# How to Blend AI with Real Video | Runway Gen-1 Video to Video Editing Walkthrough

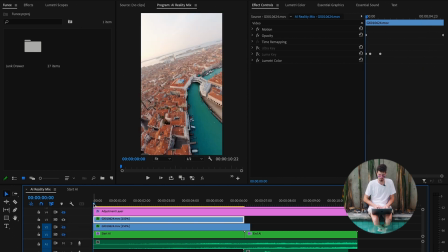247s
So the second layer is straight up the same thing, but it just fades to black, just 100 literally linear keyframes to zero. It basically hides the AI a little bit longer, kind of bleeds it in.
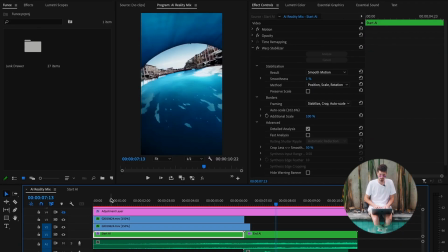263s
And then you just have the AI under it. I added a little Gaussian blur for the water to help smooth it in.
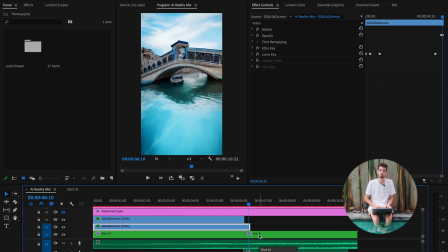270s
Warp stabilizer because it was kind of jittery. This is important if you want it to be smooth. It's kind of hard to get them like smoother right.
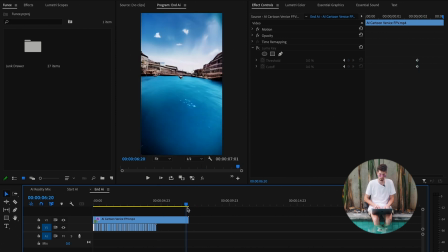276s
So this clip is normally about this long and what happens is there are repeated frames. So this literally looks the same. I'm going back and forth. So I cut out all those repeated frames and shortened it into this.
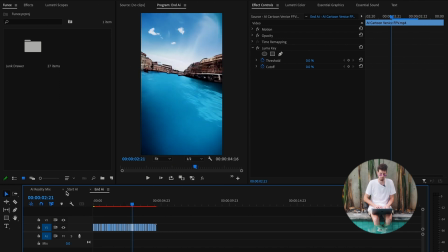292s
So it literally just flows better. Then I nested that all up.
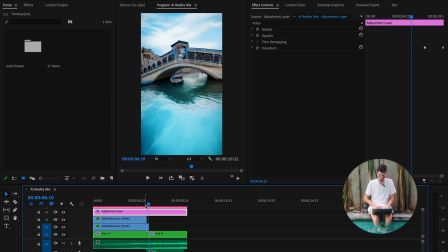297s
I added a transform to the end just for retention basically.
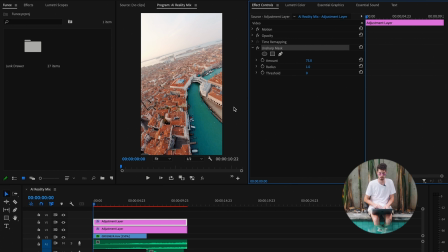303s
This also helps kind of sell this cartoon AI effect. It's called Unsharp Mask. I normally use this to make things look really sharp on Instagram and I didn't really have to add too much of it.
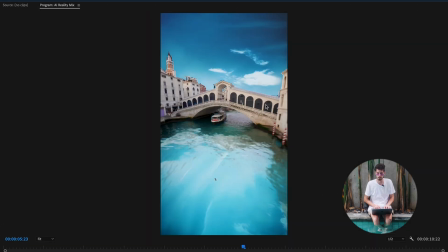314s
Only 75. That is without. Looks like a little dull and then that's width. Maybe subtle, I don't know. Definitely helps sell the effect though and keeps the sharpness for Instagram.
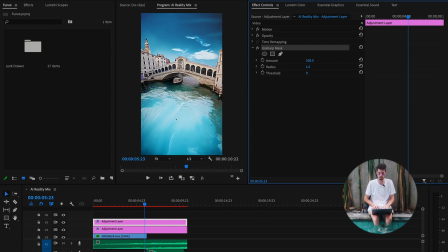330s
And then you could turn this up as much as you want. Like you can make it actually absurd looking. I didn't want it like that. I want it to be kind of real. So I left it down.
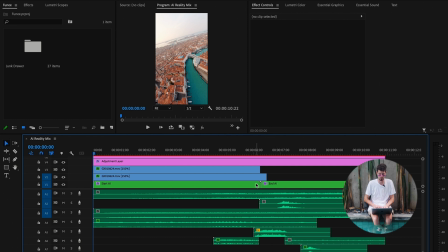339s
Then you just add your LUTs and your sound design and then you're left with something like this.
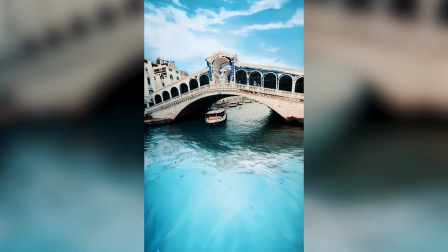I'm about to drop a drone adventure boy in Europe series. This clip is actually stemmed from that series in Europe, where I just tour around the most insane spots with my FPV drone camera and other gear. Oh, I moved to Bali. I'm in Bali right now, so expect a lot of Southeast Asia content. So if you're interested in any of that, make sure to subscribe, check me out, and I'm gonna leave now. Goodbye.